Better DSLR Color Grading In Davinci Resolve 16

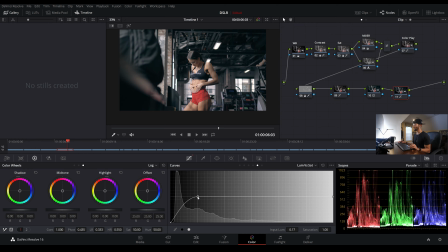(20:31)
I can bring this over and kind of dictate where the shadows start to become saturated. Or I can play it safe and leave it out here. It's really up to you, but that's a nice little change, because if I turn it off, you can see we see a little blue here, which
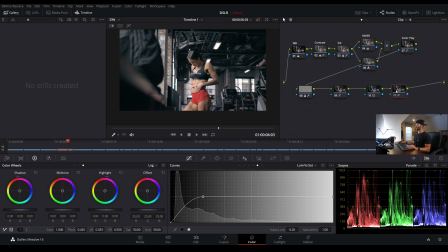(20:51)
you might mind, you might not, but I like to keep my blacks black because it adds another layer of contrast separation. You know, you've got in the shadows, you've got a slight blue tint, but then you've got black, and then you've got the cool or the warmth and the midtones, so on and so forth.
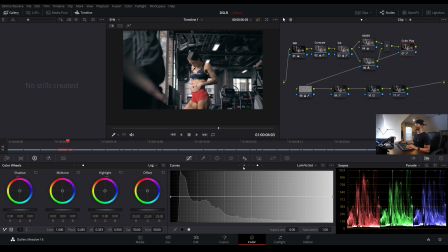(21:09)
And now that we've done this, I'm going to come back to our color play node here, and I'm going to go to a hue versus hue, and I'm going to get rid of that,
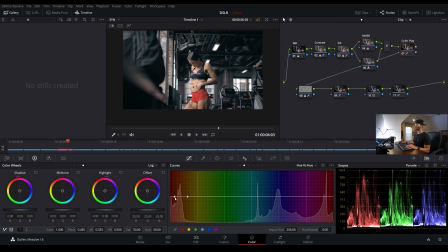(21:18)
because now that we've pushed those colors into the midtones, I really don't need to affect the hue of her skin tone anymore. It looks really smooth and really natural and really good. Now if I deactivate everything, I think that looks nice.
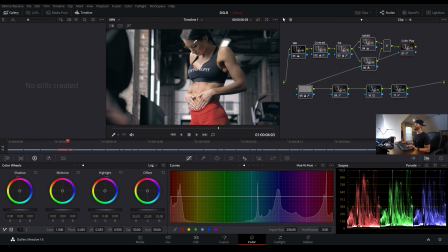(21:33)
I mean, I love the way the blue tones, you can barely see it there, but when you turn it on and when you deactivate the nodes and then activate them back, you can really see how the shadows, our teal and orange and the shadows here, really brings out a different separation contrast,
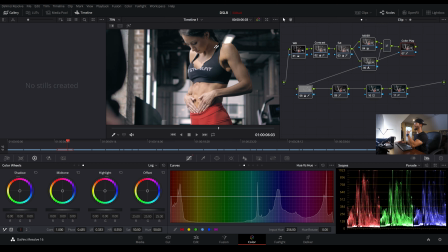(21:52)
like a color contrast between the highlights of her skin and the shadows of her skin,
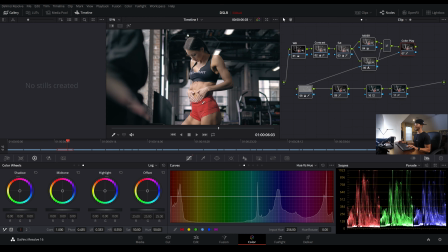(21:56)
really kind of making this seem a lot more dramatic than it actually is. And one more thing I'll do is tone down our saturation again on the red, because again with those warmth pushed into our midtones, we're getting a little more red.
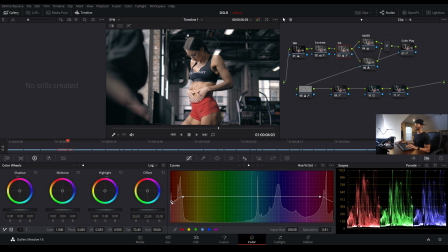(22:15)
So I'm going to pull this down a little bit, and then I will even pull our luminance back up just so it doesn't look too crazy.
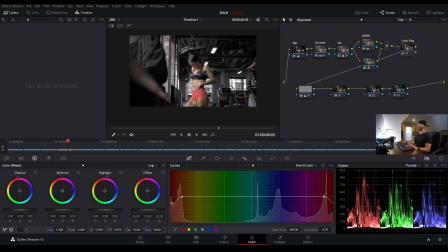(22:25)
And bada bing, bada boom. Gosh, like this, I thought this looked good coming out of the camera. I did. I was like, these shots are bomb. You barely even need to color grade them. But of course I was wrong.
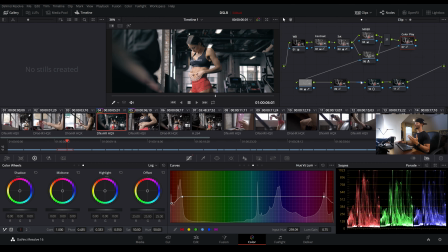(22:39)
So this looks good. This looks nice. Let's keep it moving. Let's keep it moving. So I'm going to go ahead and label these nodes real fast. Highlight, bump, and this was our final contrast.
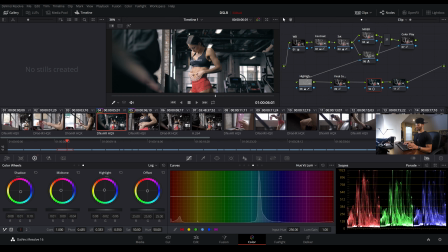(22:59)
And this was our teal and orange. And this last node was our desaturated blacks. It's gonna, yeah, that's fine.
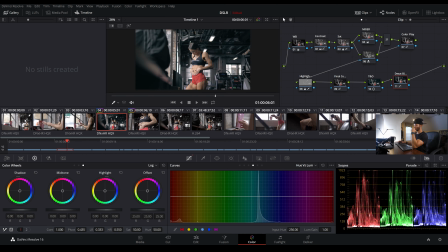(23:19)
So now I will come down here to our very first clip, and we'll just start going down the line.
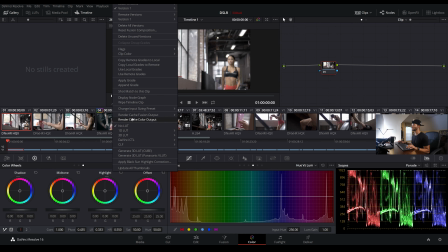(23:25)
And this is really simple. All I need to do now is right click the clip we just color graded and apply grade.
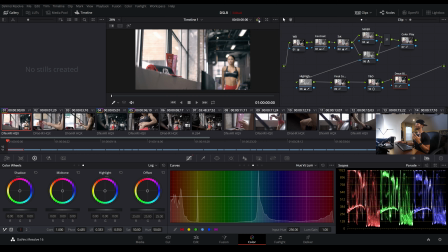(23:32)
Man, that looks good already. It just looks smoother. It looks nice. And so one thing I am noticing is the highlights are a little hot. So let's come over to our contrast right here, where we kind of reevaluated our luminance.
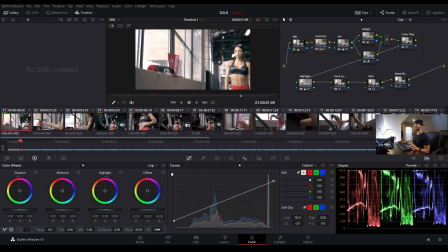(23:47)
And I'm actually going to go to this number 2 here and see if I bring down the highlight button. Ooh, that does help us. That really does. That's a nice. That's a very nice. And then I'm going to check our white balance too.
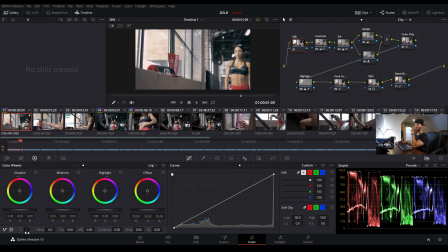(24:07)
Yeah, I'm thinking that's a little off. Let me come to the temp and tint. I'm going to move that a little to the green, and then this a little to the blue.
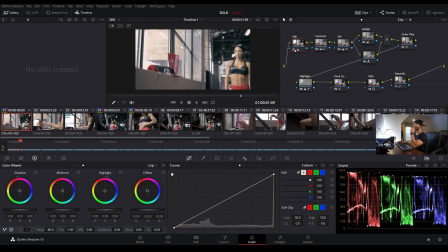(24:22)
Slightly. Yeah, it's a subtle difference, but this kind of had a warm, almost purple cast. This is a lot more even, and it separates our colors for us, which is great. And now we have a much better image.